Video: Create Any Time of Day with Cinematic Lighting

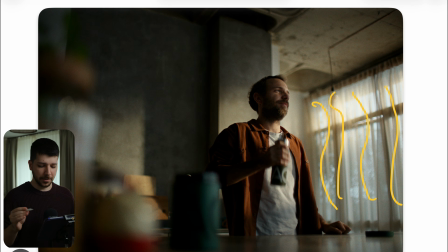(8:14)
It will look 10,000 times more better because you're not distracted by everything that's happening out there. Also diffuses the light and gives the image a bit of textures. What we learned 10 minutes ago, textures are our best friend.
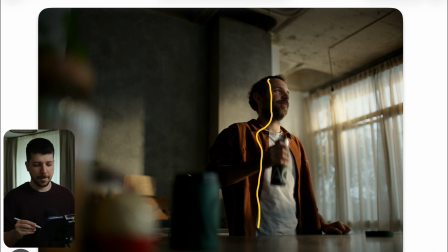(8:27)
So, and we now look at him, he actually has a nice wrap around him. So the light is hard, but not that hard. That means when you have the space and the power, sometimes it's better to just light from the outside, shoot directly at in,
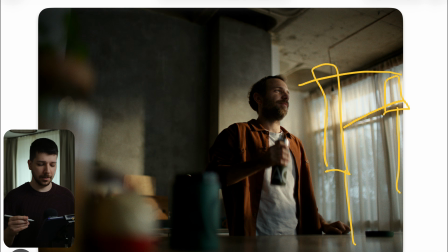(8:43)
and put a small diffusion in the room in between the light and the actor to diffuse the light a little bit. Otherwise, on a set like this, where you have a huge kitchen, there always is also a funny thing when you look at commercials. Somehow everyone is a millionaire.
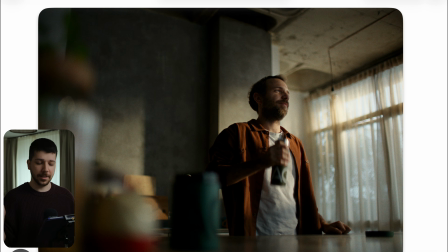(8:58)
Every normal family has this 300-foot wide kitchen and living room and everything. But it's just because you can fit a bigger butterflies in there. And that's what they maybe done here. Just put a 6x6 diffusion, maybe on a quarter, really small diffusion,
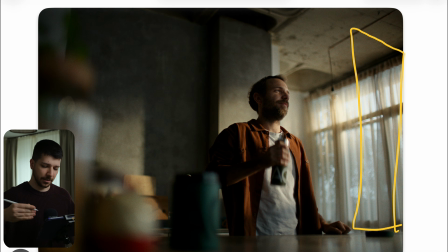(9:15)
like I said before, and then from outside shot the light directly at him. Also, because we have this hard contrast, as you can see, and this side of him is clipping, normally you would need a backlight to get a little bit of separation, but I thought of it,
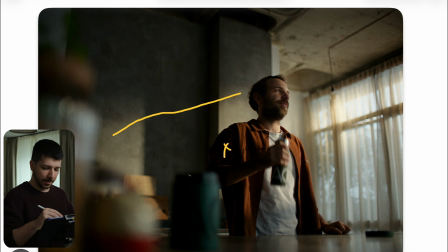(9:29)
and like in the same shot before, now we have another light that's just hitting the wall at an angle, creating texture and an exposure difference.
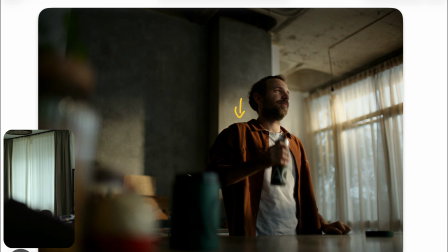(9:39)
And now the back of him becomes really bright, and because of this brightness behind him, we get separation without using an edge light.
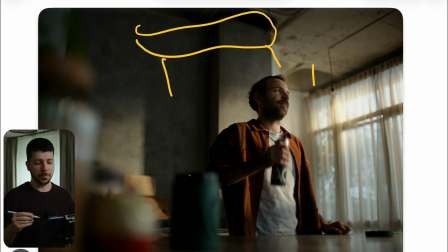(9:47)
Because in a situation like this, where should the edge light coming from? Every edge light would probably feel very unnatural, and in a commercial where it's about health, living, and everything that you should do, or we should do, but wouldn't fit in. So I think the look they've done here is pretty cool. Also, just a tech difference in white balance.
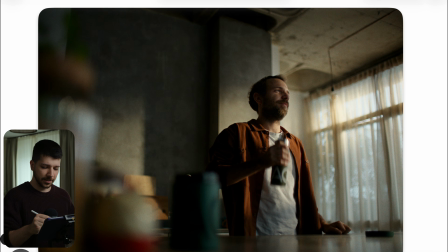(10:06)
When you're at 5.5 and your skin and everything's normal, and you just put the background, this warmer light, so that you be color light and push it more to the warm area, you get this feeling of a sunset, sunrise. You don't always have to go full look that everything now is warm.
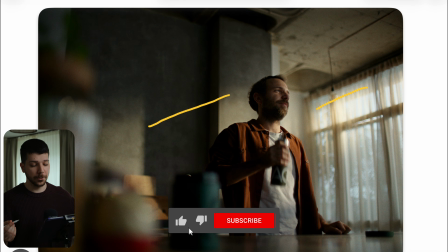(10:23)
It just helps when the first scene before is pretty cool and this one is just a bit warmer than normal.
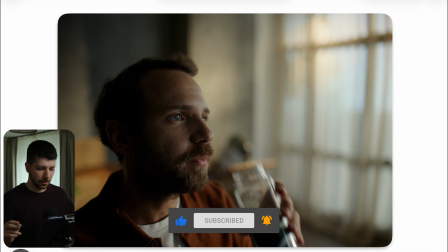(10:30)
The effect is totally sold. Here when we're going in for the close-up, we can actually see the light sources a little bit. But I think this type of exposure needs really strong, punchy light. So maybe it's also just a big light room with a strong light.
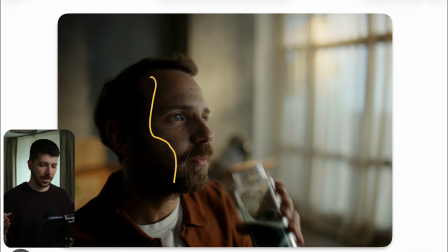(10:45)
Or, like I said before, 6x6 butterfly half grid cloth,
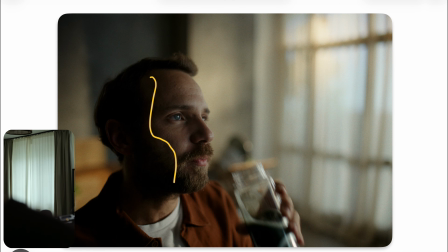(10:51)
and then a light with a light dome, also possibility, and also a lot of depth of field.
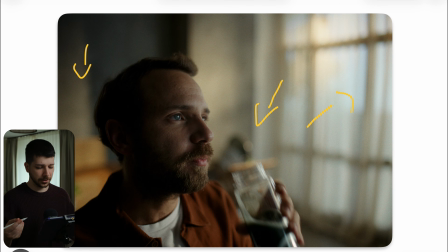(10:56)
These commercials always have very wide apertures, not that vintage look, very clean technical lenses, but I think this looks fine. Sometimes I think also people over dramatize the usage of vintage lens, technical lens, blah blah.
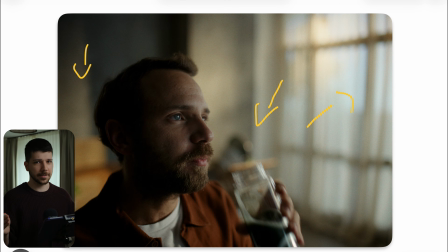(11:11)
It's big 2026, we have dehancer or something like that. We can make technical lenses a lot softer and more cinematic, when you want to call it like that. Because in my opinion, think about the best photography in the last 30 years or so.
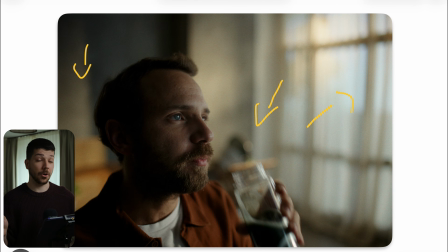(11:28)
Everything was just Canon 5D with a 24-70. But all these images have different looks, different atmospheres because of post-processing. You can do a lot with processing. When you can do it in camera, it's always better. But don't be freaked out because you only have your Sigma art lenses and think, oh, I can make a cinematic look because my lenses are too technical.
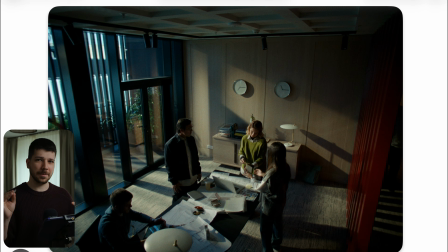(11:48)
So here's a different shot in a pretty similar light situation. And one I want to show you here in this situation is the only light or the person is the lead of view. So we want the viewer to look at this woman.
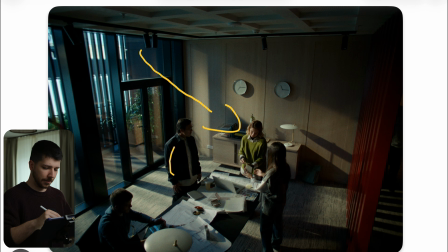(12:01)
So she gets the brightest key light from outside and the other people are facing that way, that they just get a small edge light. As you can see, this should be a different light because the exposure on his back clearly lower as on her face. So they choose more lights to light the whole room, but she gets a special one.